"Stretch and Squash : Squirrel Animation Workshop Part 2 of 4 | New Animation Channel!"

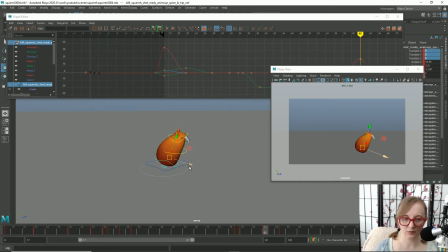770s
If we push it back, actually, okay, we're gonna add a little bit more to that with this middle control once we get our base down here.
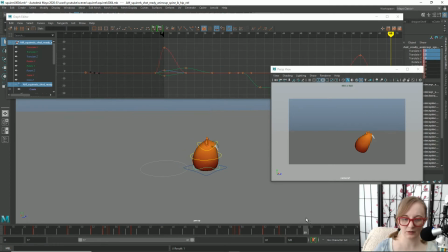782s
And then this is our contact pose again. So we'll have another stretch.
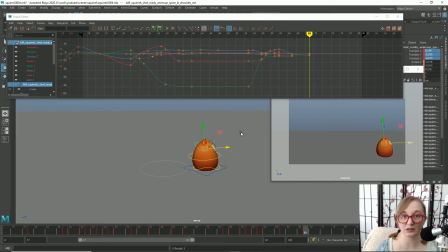790s
Again, this isn't going to be quite as exaggerated as it was in the first two hops because he's not going up in the air near as much, but we still need to have a little bit here. Once again, I will copy this frame,
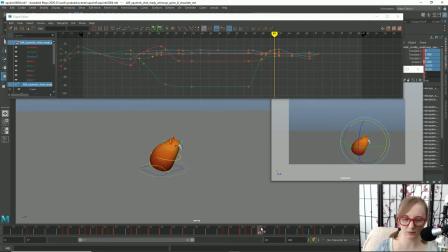807s
61 to 71, and we'll see how that looks.
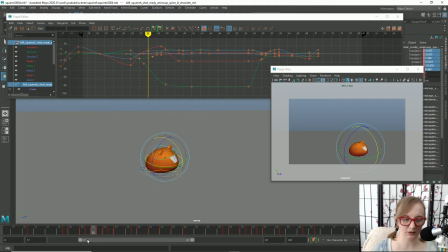816s
I'm actually going to shorten my timeline. Whoops. Or drag it over. Because we don't... Right now, we're not focused on the first part of this animation. Right now, we're just getting the end of it and the mechanics looking right.
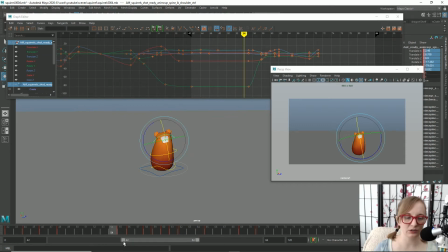834s
So we'll just include the very end of his reaction and the rest of the animation here. All right. I'm going to go ahead and apply this stuff to the remaining hops. And then we'll see how that looks.
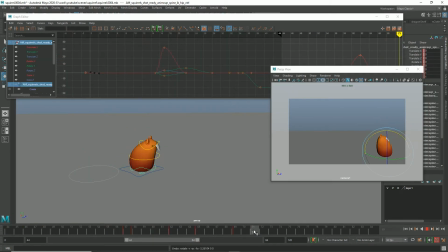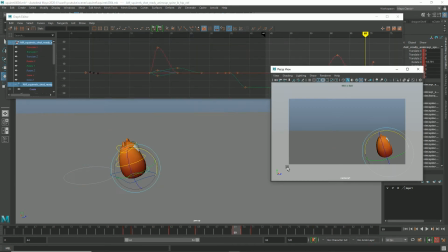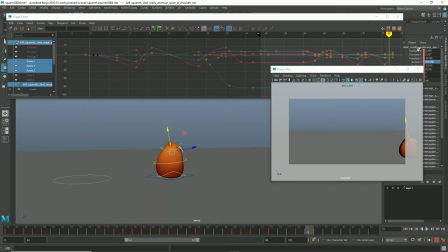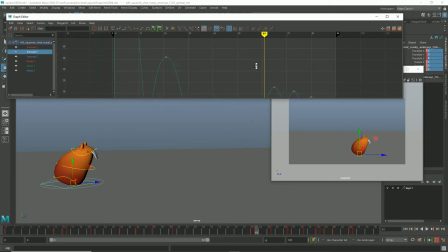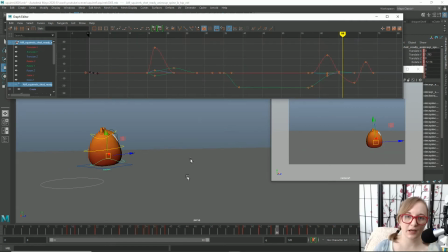887s
Okay guys, I'm feeling pretty good about how this is shaping up here.
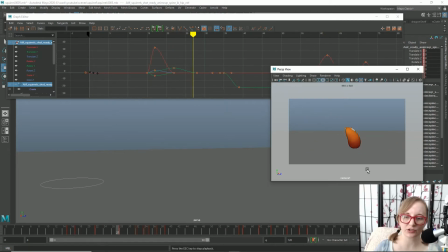893s
we didn't have to do too much movement with the timing. Once I added some stretch and squash to each of those little hops, it was feeling pretty good. So one small detail I'd like to point out about this
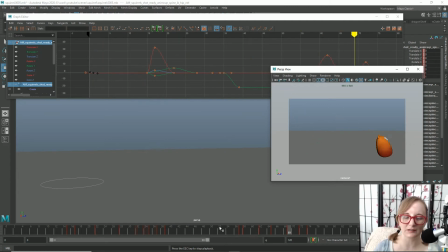909s
that could help you really kind of sell the organicness of your animations is that you'll see that even though he's going in 3 quick hops here at the end,
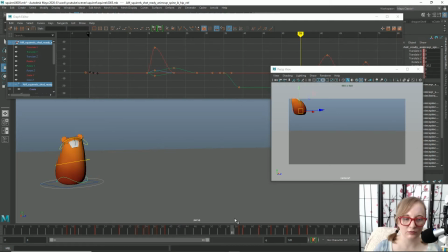922s
these hops aren't all exactly the same. So if you look at my cog control here,
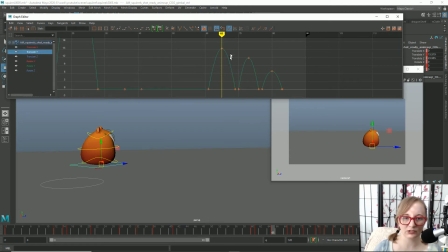930s
on our translate Y, you can see that each hop is getting a little bit lower. The other thing is that this first hop is 2 frames longer, 1 frame on each side of the arc, than the next 2 hops.
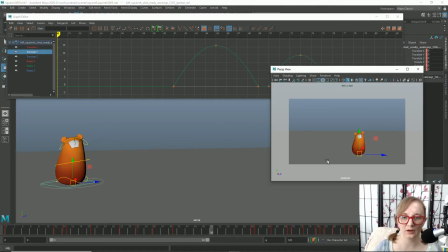946s
So it kind of breaks up the timing a little bit, and you can sort of feel it where he's like, boom, boom, boom. So it's not bump, bump, bump. It's more boom, boom, boom. And obviously that was a bit of an exaggeration that I was using, but you get the idea there.
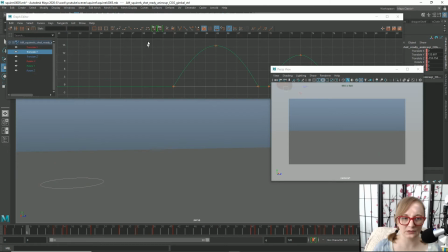964s
So same thing with his first couple of hops coming in here.
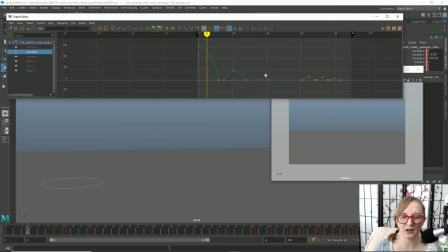969s
I mean, that's really extreme, but there's not one single hop exactly the same. It's just like a snowflake in this animation. They're all different heights. And aside from the last 2, they are also all different lengths.
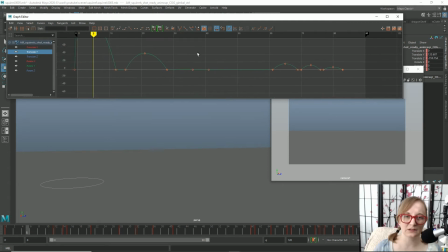985s
These are both 6 frames each, because if you get less than 6 frames, it kind of just starts to feel like a little bit of a vibration. So I didn't shorten them below 6 frames each.
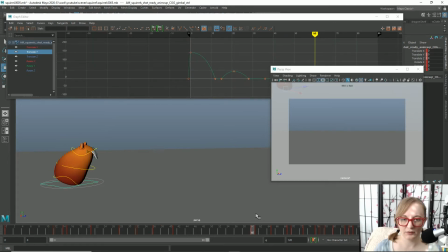999s
But yeah, you can see there is some pretty nice feeling to it. And I think I'm going to stick with the timing here. It's got a nice rhythm to it. 1, 2, what? Bump, bump, bump. I think that's got a pretty good feeling there with his rear too.